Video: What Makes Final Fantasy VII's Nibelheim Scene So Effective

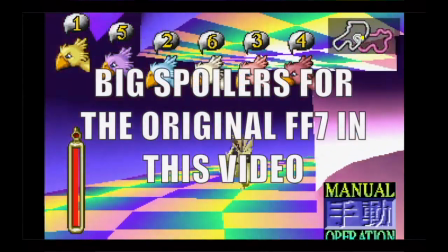0s
Before we begin, this video is going to be discussing particular story elements of the original Final Fantasy VII in heavy detail.
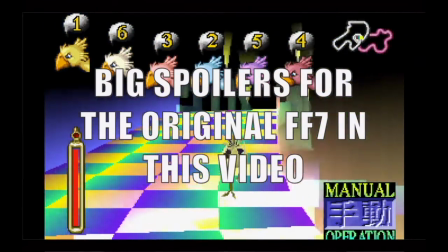6s
With the remake having come out and people experiencing this story for the first time, there are going to be spoilers for later parts in the video.
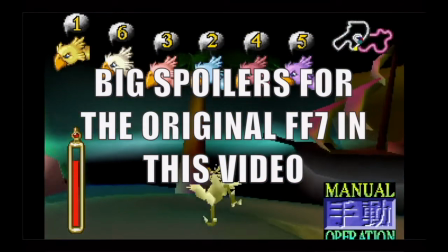12s
While the remake doesn't go up to this part in the story, consider yourself warned.
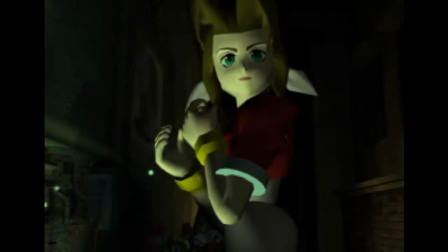16s
Final Fantasy VII is considered not only one of the best games in the series, and not only one of the best RPGs ever made, but one of the best video games ever made.
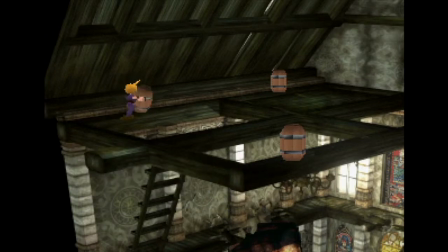25s
While there are certain parts of it that have aged not gracefully,
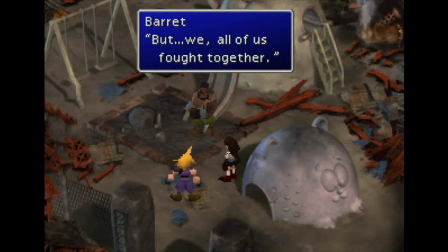28s
it's remarkable how effective and powerful some elements of it still are, and how poignant the story is, especially to today's world.
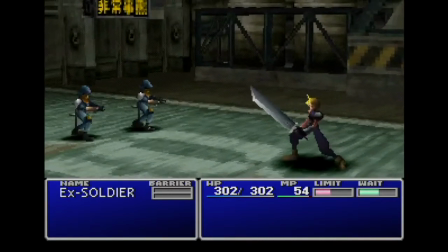34s
The game earned its notoriety by exploring new themes, changing art styles and settings, and going for a more mature tone.
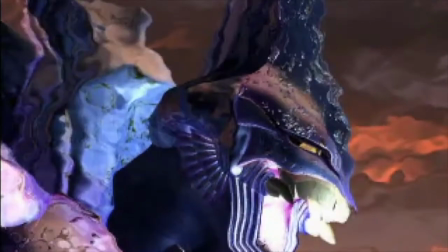41s
In the move to 3D, Square had access to storytelling and directing tools that had been unavailable to them in previous games.
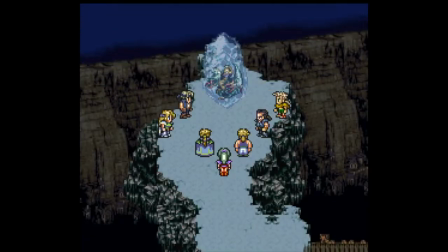47s
In older titles in the series, everything in the game is framed in one camera angle.
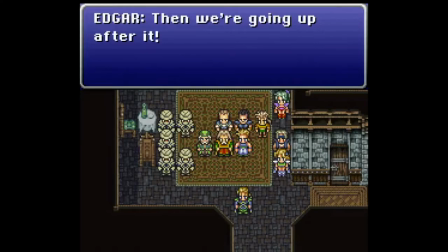51s
Aside from a couple of notable cutscenes, everything the player sees takes place in one perspective, with sprites moving and emoting on top of the backdrop.
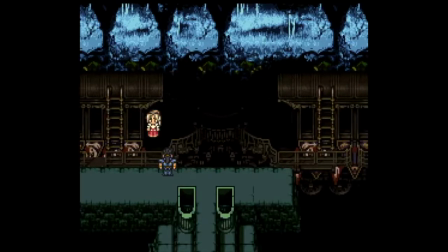58s
While these scenes can still be incredibly effective and memorable, the impact is different.
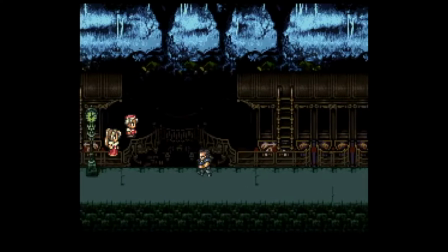62s
These scenes feel more like watching a stage play or a puppet show than something like a movie, and Square wanted to evolve its storytelling to be more cinematic.
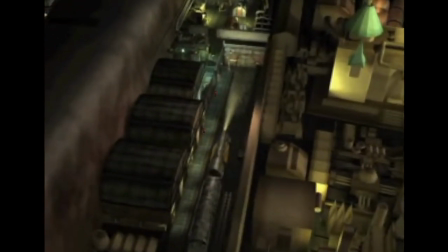70s
Final Fantasy VII sought to take full advantage of its new capabilities, and while the limits of the PlayStation restricted them to have characters move across pre-rendered images,
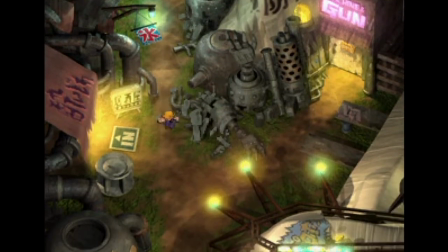78s
this still gave them a lot more freedom of movement and expression when it came to cinematography and camerawork.
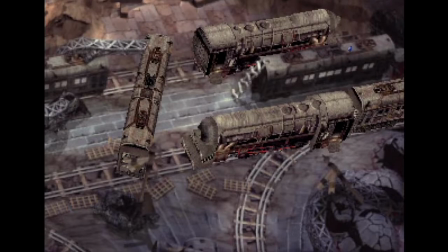83s
The game changed from medieval fantasy settings to a more futuristic world that mashes many different influences together,
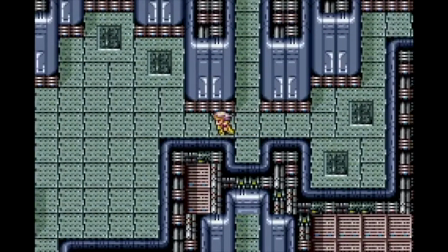89s
from steampunk, cyberpunk, fantasy, and notably horror. The series has always dabbled in elements from these genres in the past, notably in science fiction and steampunk,
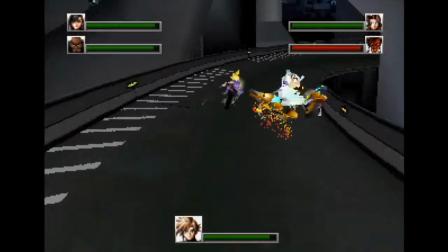98s
but Final Fantasy VII fully embraced these and changed the face of the Final Fantasy series. These changes led to a lot of very memorable and iconic moments,
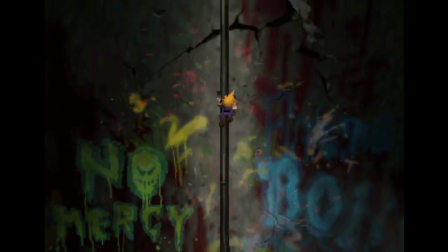107s
but one of the most famous sequences in the entire game takes place in the beginning third or so of the story, the Nibelheim incident.
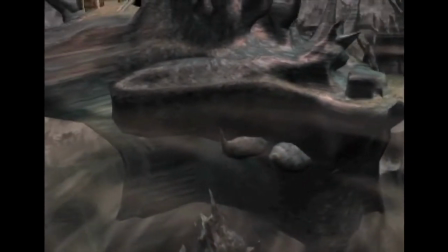114s
This scene stands out because its tone is incredibly unnerving and eerie, even for the rest of the game.
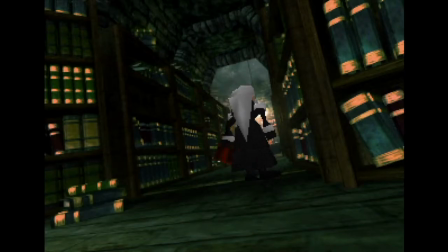119s
It's the first scene in the game where you actually see Sephiroth and start to learn his motivations and character,
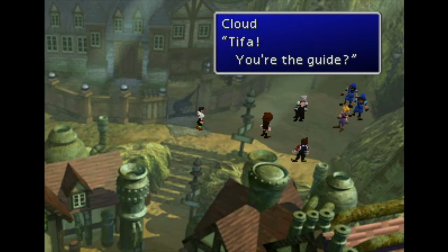124s
as well as give us insight into Cloud and Tifa's relationship and who or what Jenova is.
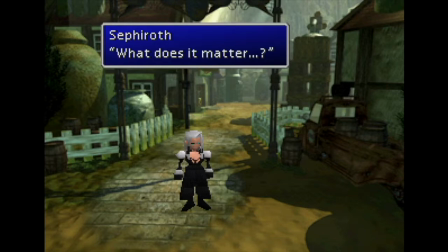129s
It's incredibly well-directed, and more than just being compelling, is one of the few examples of a horror scene in a Final Fantasy game.
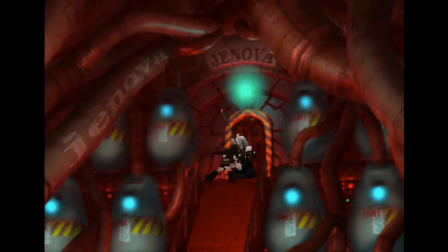136s
I wanted to talk about and dissect this scene and not only highlight standout moments, but also point out the more subtle elements that make this scene work so well.
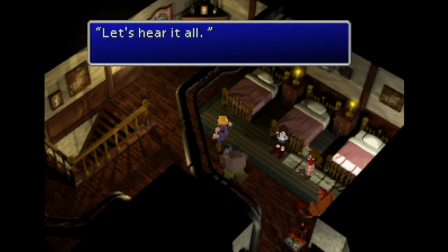144s
Before we start to go into detail into the individual moments of the scene, I wanted to talk about the thing I think really sells the atmosphere, the visual and art design.
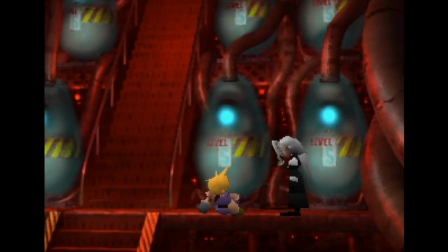152s
The atmosphere of the scene isn't one of explicit horror, but rather of unease. There's a lingering sense throughout the scene that something is off.
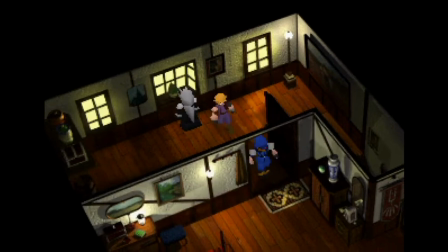160s
While the story is being told fairly straight, there's something about the town, the way its people act, and the events taking place that just doesn't seem to make sense.
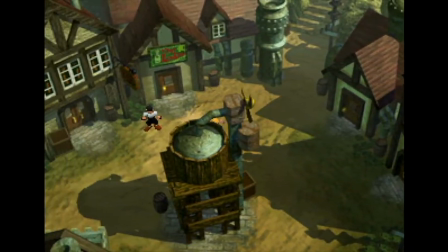167s
The visuals of the town are bizarre, even for the standards of the rest of the game.
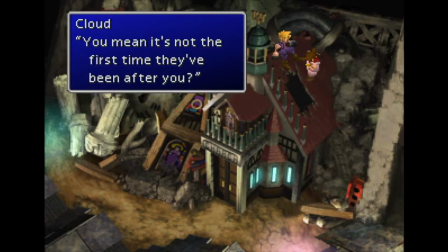172s
The game already plays with proportion and clashing aesthetics throughout, but not quite as much as when you're in Nibelheim.
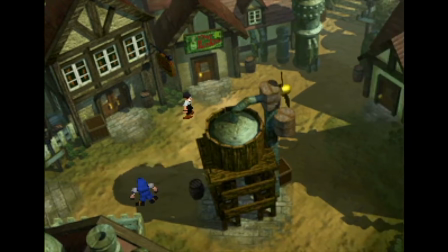177s
The buildings all jut out at strange angles, mashing traditional-looking European architecture with alien accoutrements of steampunk attached to them.
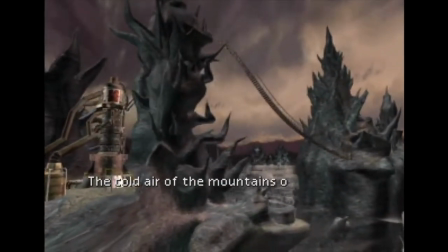185s
The mountains the town resides in don't look like the other mountains in the game, or like mountains at all.
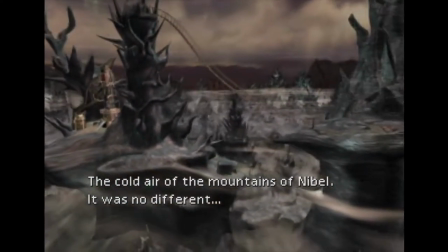189s
They're jagged, black, strange rock formations that look like something out of a bizarre dream.
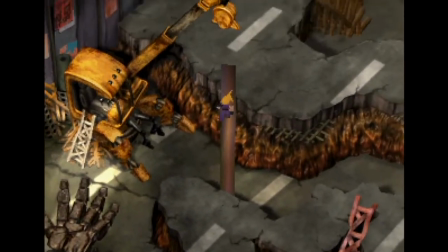194s
There isn't a lot written in interviews from the developers about the art direction and inspiration behind the visual design of the game, but a lot of this scene's aesthetics and the way characters act feels heavily inspired by the art movement known as Expressionism.
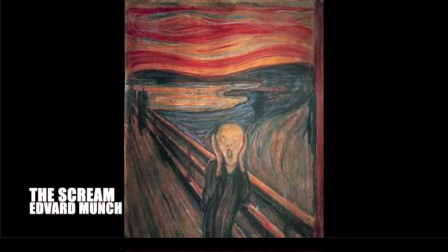207s
Expressionism was an art movement in the beginning of the 20th century that originated from Germany, hence the often-heard term German Expressionism.
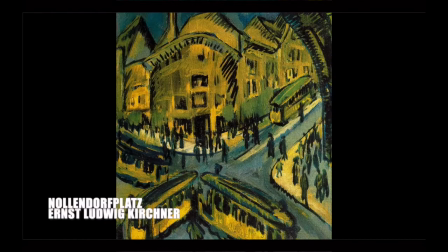214s
It uses contorted angles and shapes to create a distorted image of reality, often meaning to evoke the feeling of dreams.
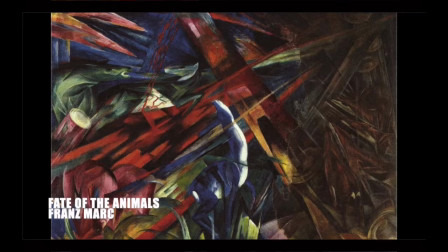220s
The art was meant to express a feeling rather than perfectly depict a scene or an object.
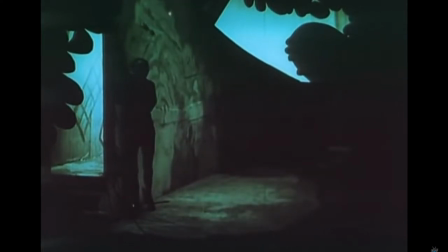225s
It was not only a movement in visual art, but also in film, with notable examples being The Cabinet of Dr. Caligari, The Golem, and Nosferatu.
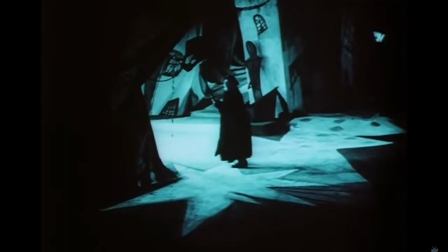233s
These films use strange set design and camera angles to frame its characters in strange ways to evoke a particular feeling rather than photorealism.
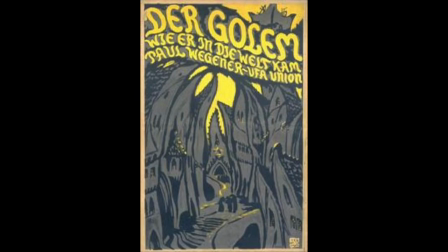242s
The original theatrical poster for The Golem has buildings that even look like the ones found in Nibelheim.
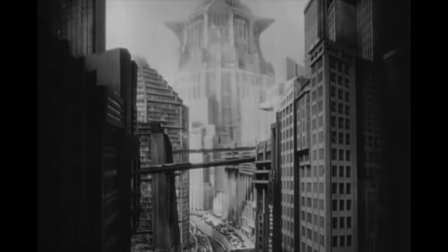246s
Outside of Nibelheim, Midgar in particular borrows a lot from the 1927 film Metropolis, with the Tower of Babel being mirrored by the omnipresent Shinra building.
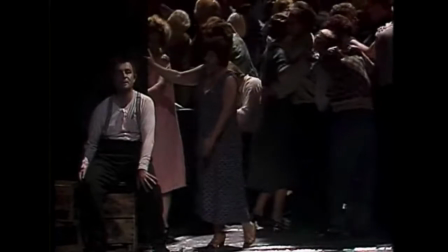256s
Music also followed in this movement, with famous examples being operas like Wojak, which use dissonant chords and melodies,
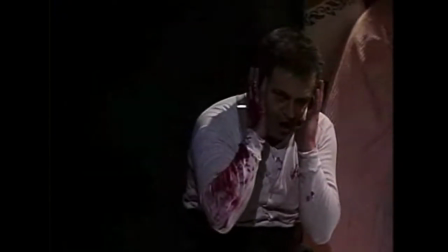262s
and the juxtaposition of joyous scenes against bloody, angry people to create a sense of unease.
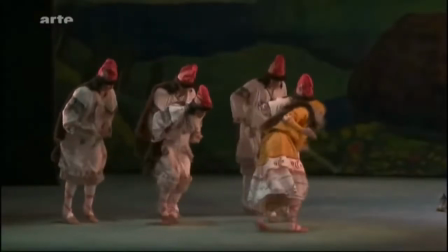267s
Similarly, the famous piece Rite of Spring by Stravinsky, while not exclusively expressionist, uses similar,
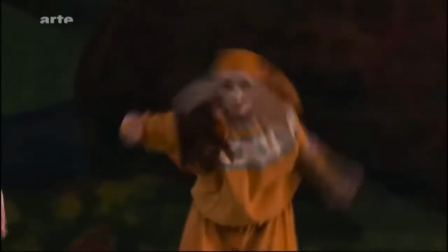273s
uncomfortable, non-traditional chords and melodies, as well as unconventional costume design for ballet. Nobuo Uematsu even cited this piece as a source of inspiration for him when he was composing the famous song One-Winged Angel.
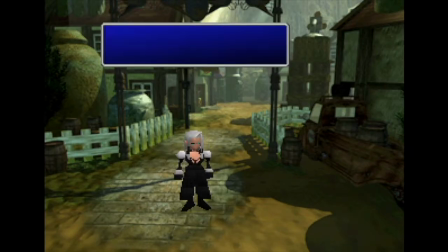285s
The music in the scene also effectively sets the mood of a place that's familiar, but where things aren't quite right. The main theme of the town of Nibelheim, appropriately titled Anxious Heart, is a tense piece of music, but not without moments of reprieve.
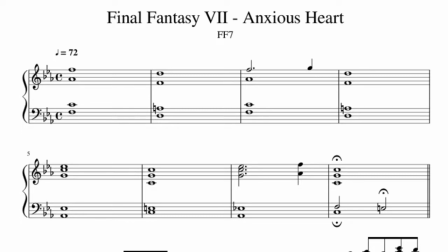297s
The opening eight measures of the song is in the key of C minor, yet the section of the song ends on the Picardy Third of the key, C major.
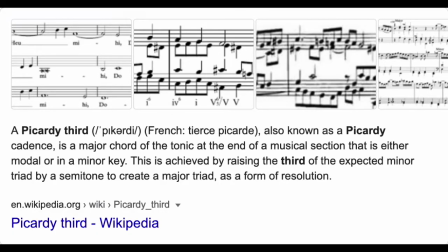304s
The Picardy Third is a musical tool where the section ends on the major version of the root chord of a minor section.
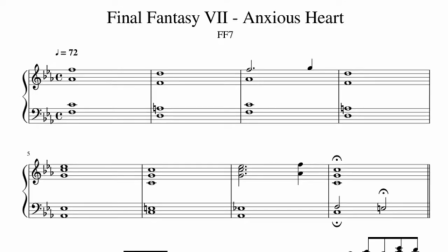311s
This strange use of the chord gives the piece a feeling of melancholy and grimness, but also a resolution of hope at the end.
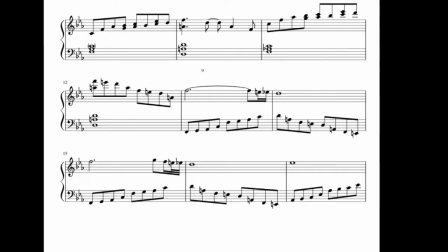329s
This is further shown in the rest of the piece, which continues to play its melody in the minor key. This is meant to be an occasion of homecoming for Cloud, who has come back to his hometown after joining Soldier. And yet the music gives a framing of something sinister lurking beneath, especially juxtaposed against Sephiroth asking Cloud if he's happy to be in his hometown.
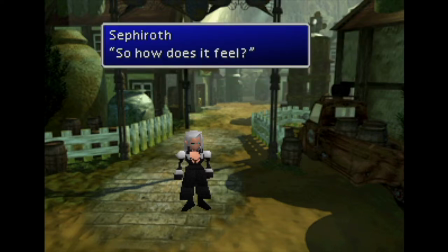346s
This section also ends on the same Picardy third, and then moves into a section played on solo vibraphone switching to a major key.
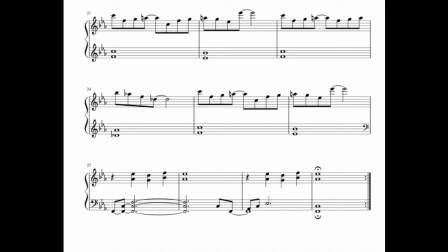352s
This section almost feels like a lullaby, with the soothing sound of vibraphone playing a simple, calming melody.
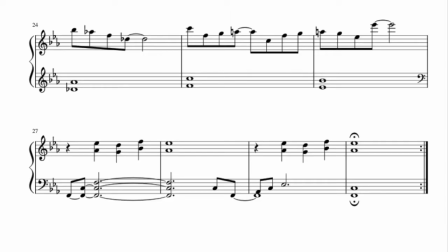366s
In the next section, the vibraphone plays the melody, but the song is transitioned back into a minor key. The lullaby and sense of ease the instrument gave is once again brought back into an atmosphere of foreboding. It gives the feeling that even though Cloud has come home, it isn't a happy occasion. This song plays throughout the majority of the time you're in Nibelheim.
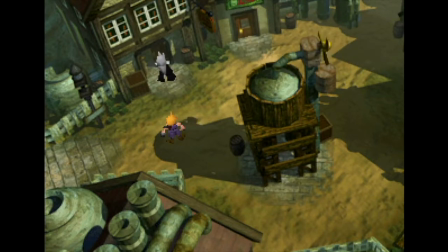384s
It frames the town as one of familiarity, but also with something under the surface. Something happened or is happening in it that isn't quite right.
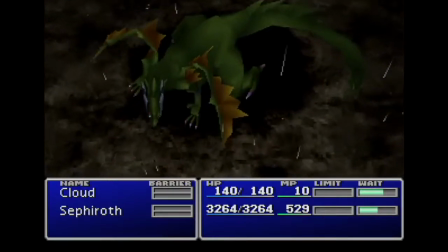392s
The song doesn't allow the player to feel quite at home. Similarly, the music that plays in the beginning of the scene and during the final section in the mansion,
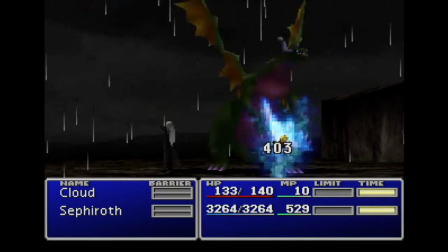400s
titled Those Chosen by the Planet, which also happens to be Sephiroth's theme, plays a single,
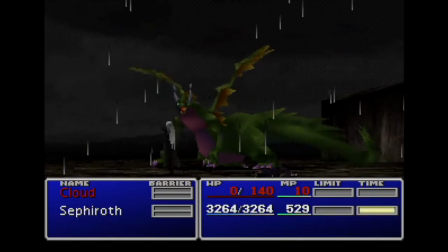405s
repeating note on chimes, under which the timpani plays a pulsating, heartbeat-like rhythm.
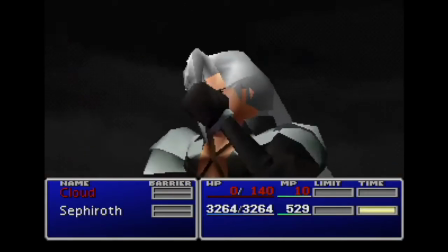410s
The music is ominous and uncomfortable, and makes the opening battle of the scene feel that much more tense.
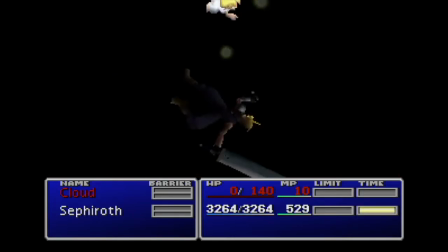415s
While it plays like a normal fight, you don't hear the typical battle music. You hear this uneasy, pulsating heartbeat. You're not meant to feel safe fighting next to someone so strong, you're meant to feel somewhat afraid.
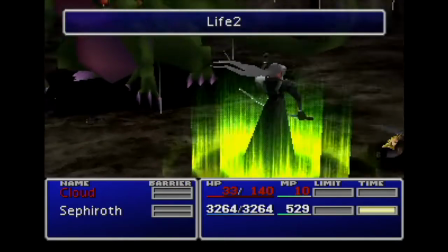426s
While Sephiroth in this moment is your ally, the gulf of power between him and Cloud is incredibly large.
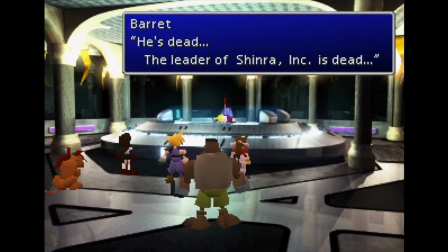431s
Up to this point, the game has already established that Sephiroth is the villain of the game,
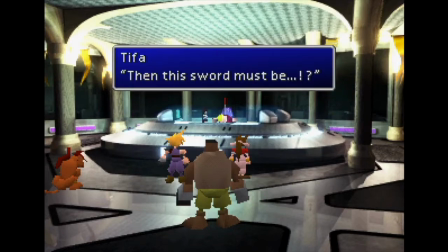435s
so while this doesn't reveal any new information about him, it helps to drive home just how truly powerful Sephiroth is compared to you.
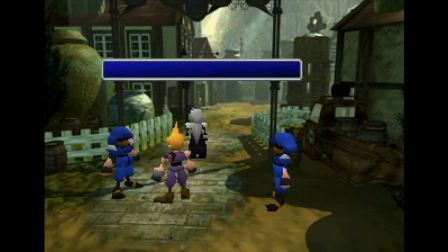442s
From here I wanted to break down the scene and highlight especially effective moments that really sell the atmosphere, because it is, in my opinion, one of the best directed scenes in the entire series.
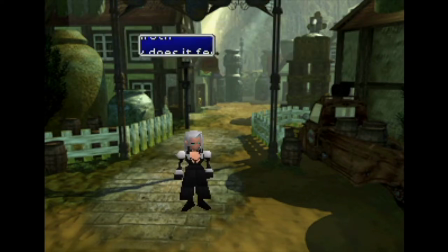452s
From the first battle, you and Sephiroth enter the town, and Sephiroth asks Cloud how it feels to be back in his hometown again.
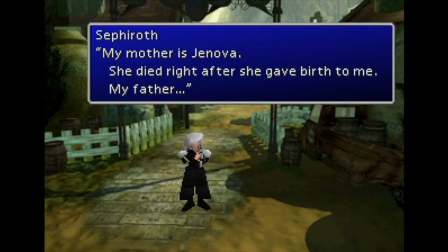458s
When Cloud asks him about his own upbringing after, Sephiroth responds oddly. He talks about his mother, and then when his father is brought up, he laughs and waves it away.
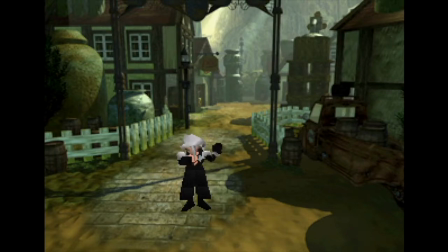466s
But there's something sinister to the laugh. There's ambiguity to it, and a sense that Sephiroth is clearly hiding something from Cloud and the player. When the player resumes control of Cloud, they're given a few options of places to go. One of the most interesting places you can go is Cloud's house, where we meet Cloud's mother.
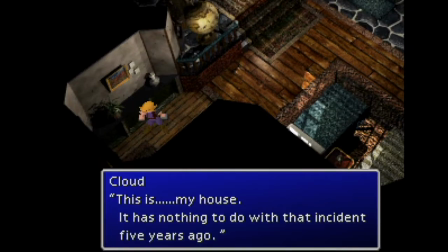481s
This section sets Cloud out to be what's called an unreliable narrator, a device that the whole Nibelheim sequence makes use of to give the impression that Cloud is either lying about the events or isn't remembering them properly.
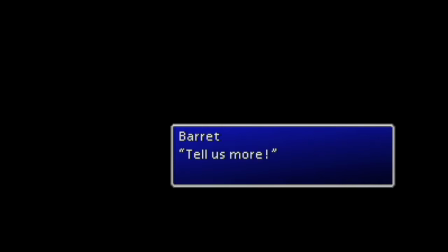492s
We'll come back to this later.